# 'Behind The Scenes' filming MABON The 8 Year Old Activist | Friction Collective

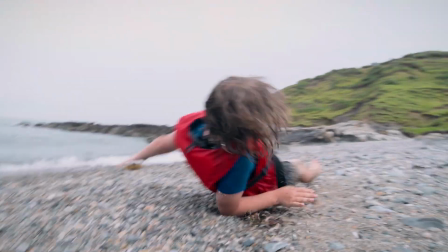(4:09) Is that all the roly-polies? Yeah. Whoa! Do you see it? Looks like it hit you on the head. A bra!
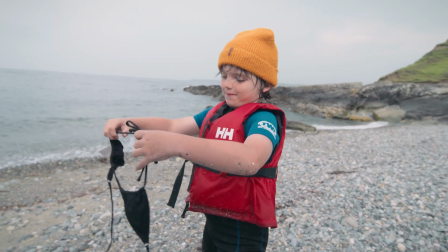(4:17) I'm going to put it on Jack. You're going to put it on Jack? Jack!
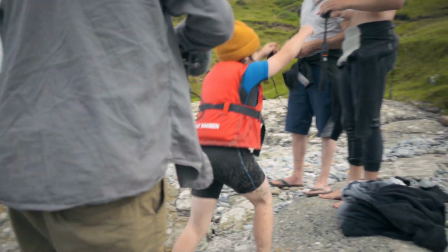(4:27) Jack, I got you a top! Oh, cool! Should I try it on?
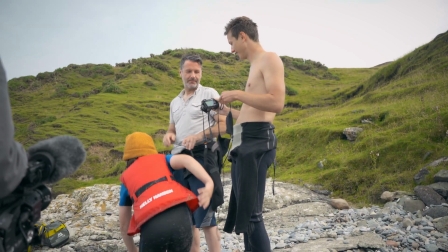(4:32) Yeah, please. Yeah. He's got goggles.
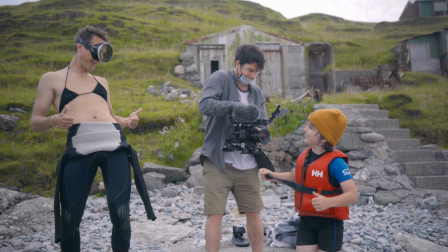(4:37) What do you reckon, my bud? Good! Lady!
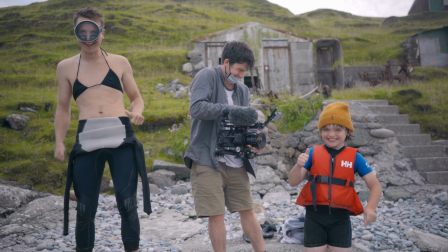So once everything had been shot and Jack had finished the edit, he sent everything over to me and it was time to start the sound design. So
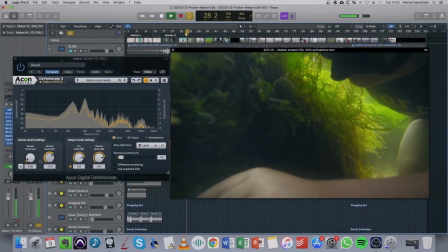(4:59)
I started out by listening to the audio on the footage and deciding what was usable and what wasn't, and which bits would need Foley.
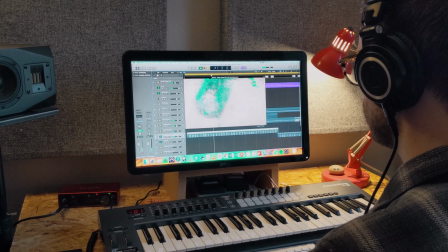(5:06)
I had to recreate the sound of Mabon's footsteps because the audio captured along with the shot just wasn't usable. There was a bit too much wind noise and that kind of thing.
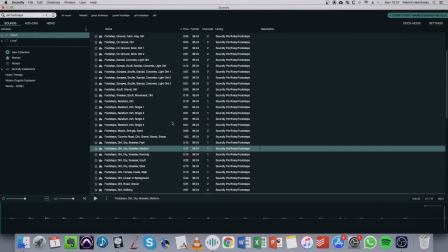(5:16)
So what I did was I went to Soundly, which is an online sound database, had a listen to some of the footstep sounds that they've got on there, and then I settled on this one.
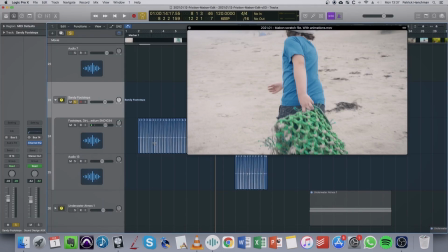(5:29)
I dragged that into my project, cut it up to match Mabon's footsteps, and then I EQ'd it to make it sound a bit more like sand, and this is what we ended up with.
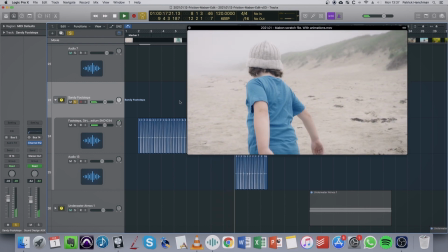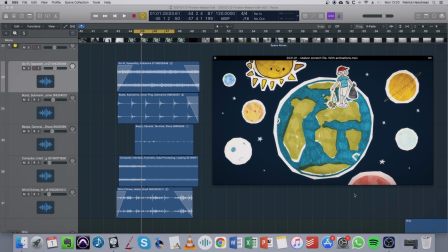(5:46)
So when it comes to sound design, you quite often need several layers to get something sounding just right. So for example, in this scene where Mabon's in space, there's actually five different elements coming together to make the space atmosphere. You've got this low rumble, a sonar ping,
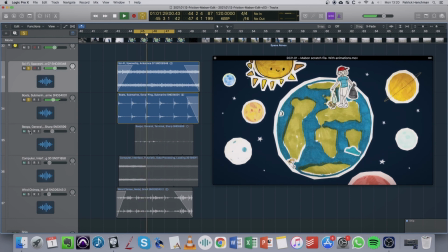(6:08)
some sort of computer spaceship interface sounds, and some wind chimes to accent the stars. And all these things come together to make the whole atmosphere sound. So after I'd track laid all the sound effects that I wanted, it was time to go into the mix, which is where you adjust the levels of the audio and make sure everything is clean and sitting together nicely.
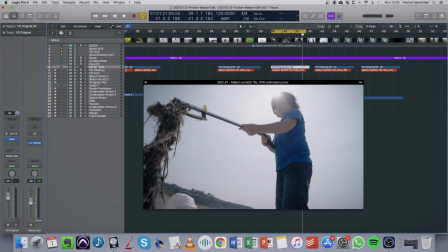(6:37)
So the first thing I did when I started the mix for Mabon was just clean up the voiceover a bit.
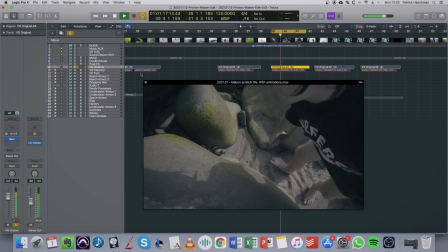(6:42)
This is what we started with.
I found plastic bottles and rope and ghost nets.
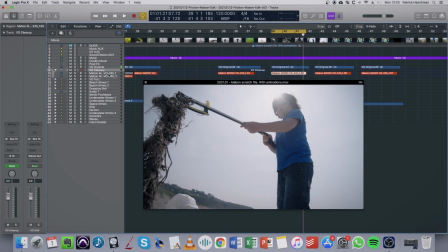(6:49)
It sounded pretty good, but there were a few things that I wanted to change. There was a bit of a hiss in the recording, and there was also a bit of echo from the room, and the levels were a little uneven.
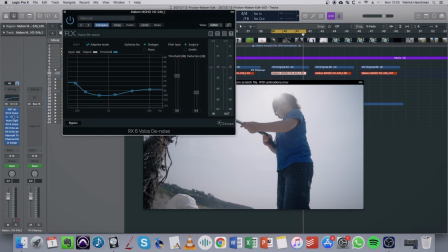(6:58)
So I used some denoising and de-reverb plugins,
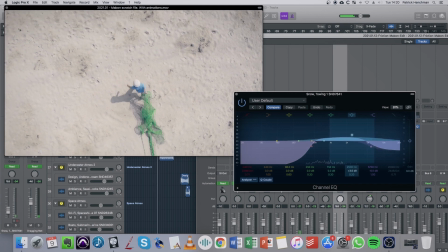(7:02)
plus a little bit of EQ and compression, a few other bits of cleaning up, and this is what we ended up with.
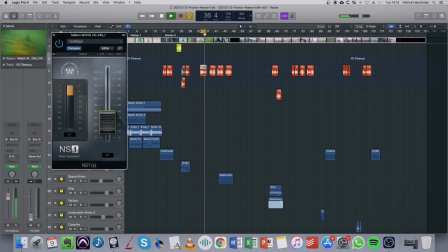(7:08) I found plastic bottles and rope and ghost nets.
It's just a little bit smoother and sits in the mix a lot better. So I then mixed the rest of the sound, and there were a few chances to get a little creative.
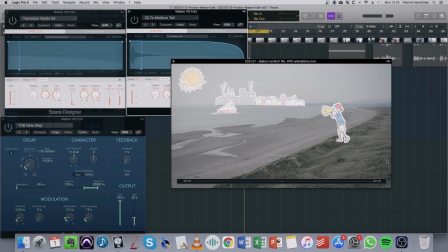(7:23)
So for example, in this section, this was a fun little bit of sound design that I decided to include in the final mix. So in this scene, Mabon's shouting through his megaphone to tell people to not throw plastic in the sea. And I thought it would be fun at this point if it sounded like the voiceover was coming from this megaphone.
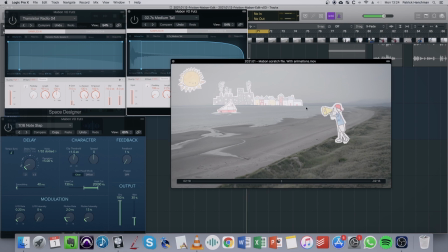(7:41)
So this was the original.
I'll tell them to not throw plastic in the sea.
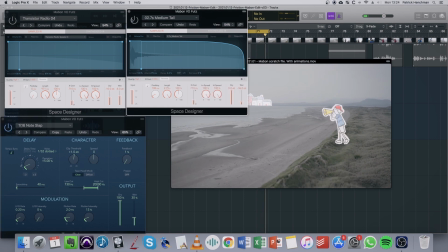(7:46)
And then I added a delay, a reverb, and made the whole thing sound like it was coming through a speaker.
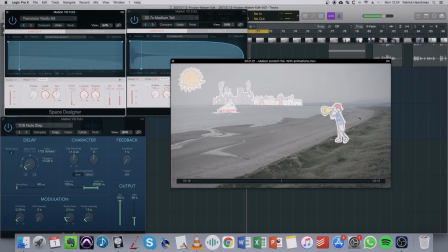(7:52)
And this is what it sounded like.
I'll tell them to not throw plastic in the sea.
So yeah, with the mix finished and all those parts coming together, that was it for the audio post-production.
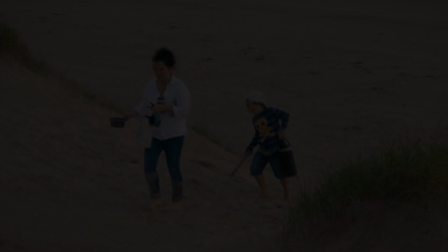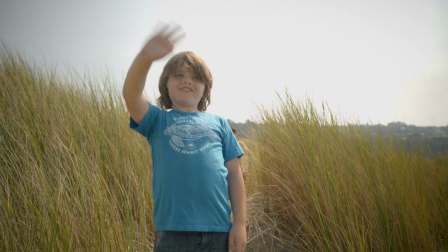(8:08) I will! Hey, true world!